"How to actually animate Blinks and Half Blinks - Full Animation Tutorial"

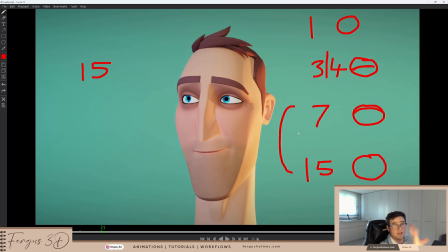But that's how I would do the vanilla blink for the timing. Now, you can see here, of course, that I use a pretty similar timing for when I want to do a big
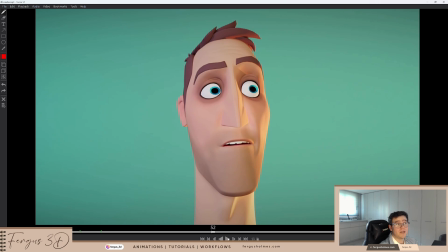compression and then a big open sort of timing. It's not really any different. The difference really is you need something to anticipate the motion. So here I've definitely used the eyes. The eye dart is what leads the action. And that's how I've started the animation. So the eyes move quite quickly and they compress with the face.
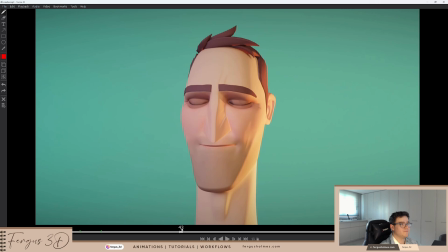And I've held this again for, it's 2 frames. 1 frame this time. Because it's a bit more of a quicker motion. So that you can kind of do 1 frame here. It's a whole massive compression. So I've gone for 1 frame. But it's still very, very subtle. You can see how it's still basically closed. But if you play it at speed, it still reads.
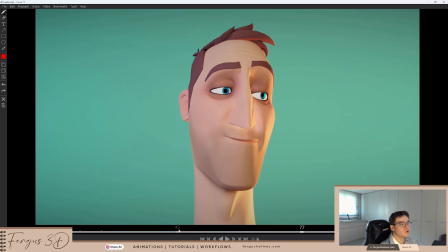Because the whole face is compressing, it's a bit easier to get away with 1 frame. And then I guess just like I have for the vanilla frame, I want to go to about 90% and I want to ease out slowly.
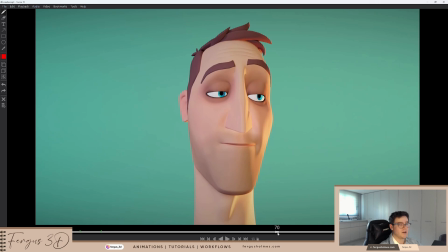And then I can relax the eyes and I can then go into the half blink. Now the half blink, I think, is something people get wrong quite a lot. Half blinks are used quite often, both in real life and also in animation. They're a way of just adding extra sort of character to your animation.
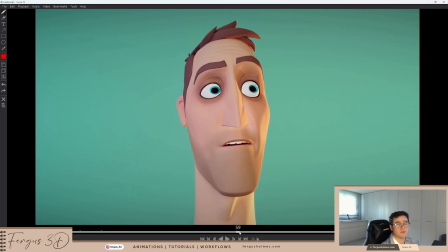So here I want to basically change poses, but a full blink might feel a little bit too heavy. Like I'm not really blinking. I kind of more softening the expression, right? So I go from my night open and I basically go to about halfway, to about here.
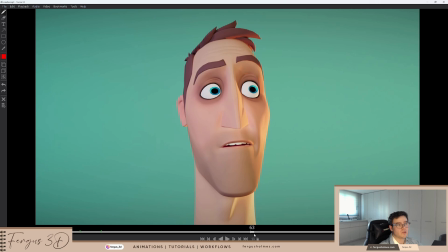But what's important is I'm leading this with anticipation, right? So I'm anticipating the half blink, like going up into this out pose, and then I'm sort of collapsing into this nice soft, sort of touching the pupils pose. The pupils should be touching. And then you can ease out into the nice eye pose.
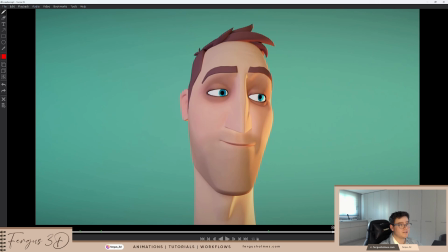And then the same thing for the final half blink. It's kind of the same idea. This time the anticipation is the eyebrows are closing. The eyebrows close first in this one. They lead the action. And then I kind of compress, not completely, but I definitely go quite close. And then I open into back to default.
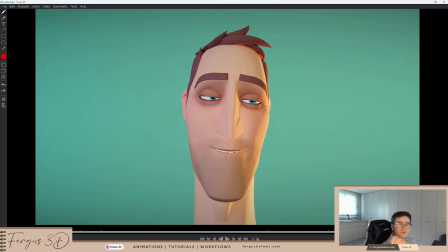So half blink is used quite a lot when you want to just maybe do a very small expression change, or even to use it on speech in dialogue. You can like accent certain words with a half blink, like hi. There's definitely a good animation. I think it's is it what's the Pixar movie?
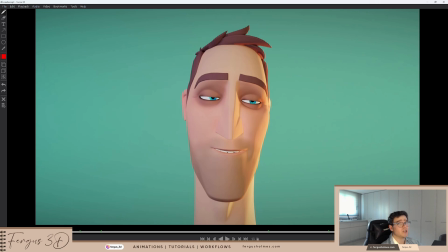Maybe it's called not Soul. But anyway, they use blinks a lot in that movie, and half blinks are used quite a lot for emphasis on certain words. So there's many ways you can use blinks, but accents and changing expressions is the most common.
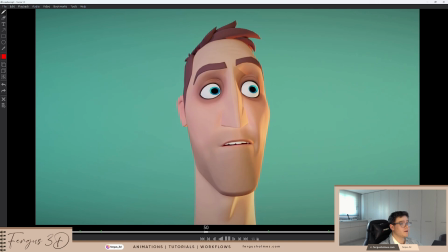So just to recap this whole video, you got a vanilla blink without timing, and then you have half blinks, which can be used to sort of shift between expressions. So let's use this information. I'm going to jump into my Maya file, and we can open up Jules, a different rig, and animate a blink together.
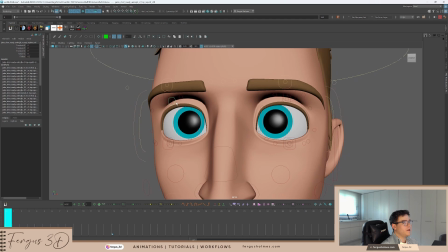So let's look at the controllers. So first of all, you can make a nice pose. I'm going to make a fairly standard pose.
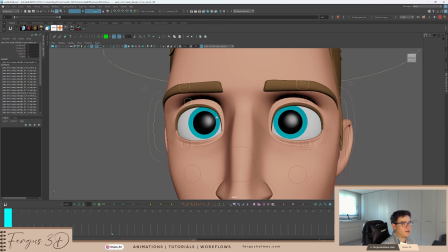You can pose the eye how you want to pose the eye. If you want to animate anything, with these controllers to make a nice eye shape, go ahead. I'm going to stick to default for this pose just so I can make it very quick and simple. So the eyelid.
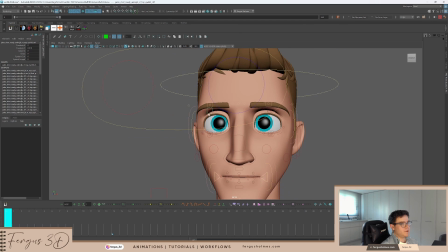Let's start with the eyelid. Just key everything quickly so I have everything locked down.
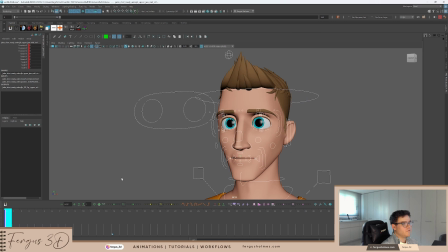So let's key everything here, frame 1. And I'm going to go to frame 10 and do the same pose just to have a moving hold.
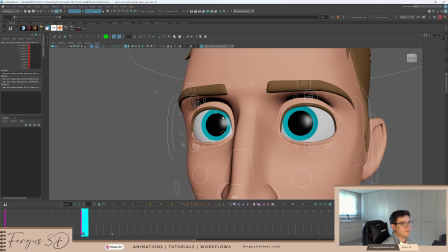Okay, so frame 10. Let's have the eye open. And if you look at the section before, I said let's have a 3-frame blink. Hard to say. 3-frame blink. So let's do the extremes.
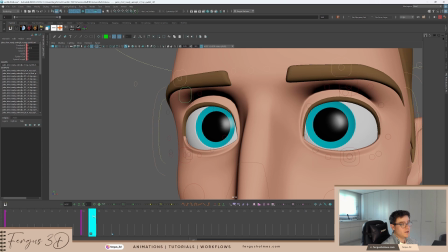So I want to have the extreme on 12, right? So open eye, then it's nearly open, and then fully closed. And then also have the compression as well on frame 13. So let's close this eye on frame 13.
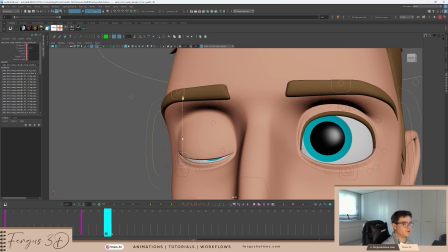This is the extreme. And I want it to be pretty down. And I want to bring the other eye up as well a little bit.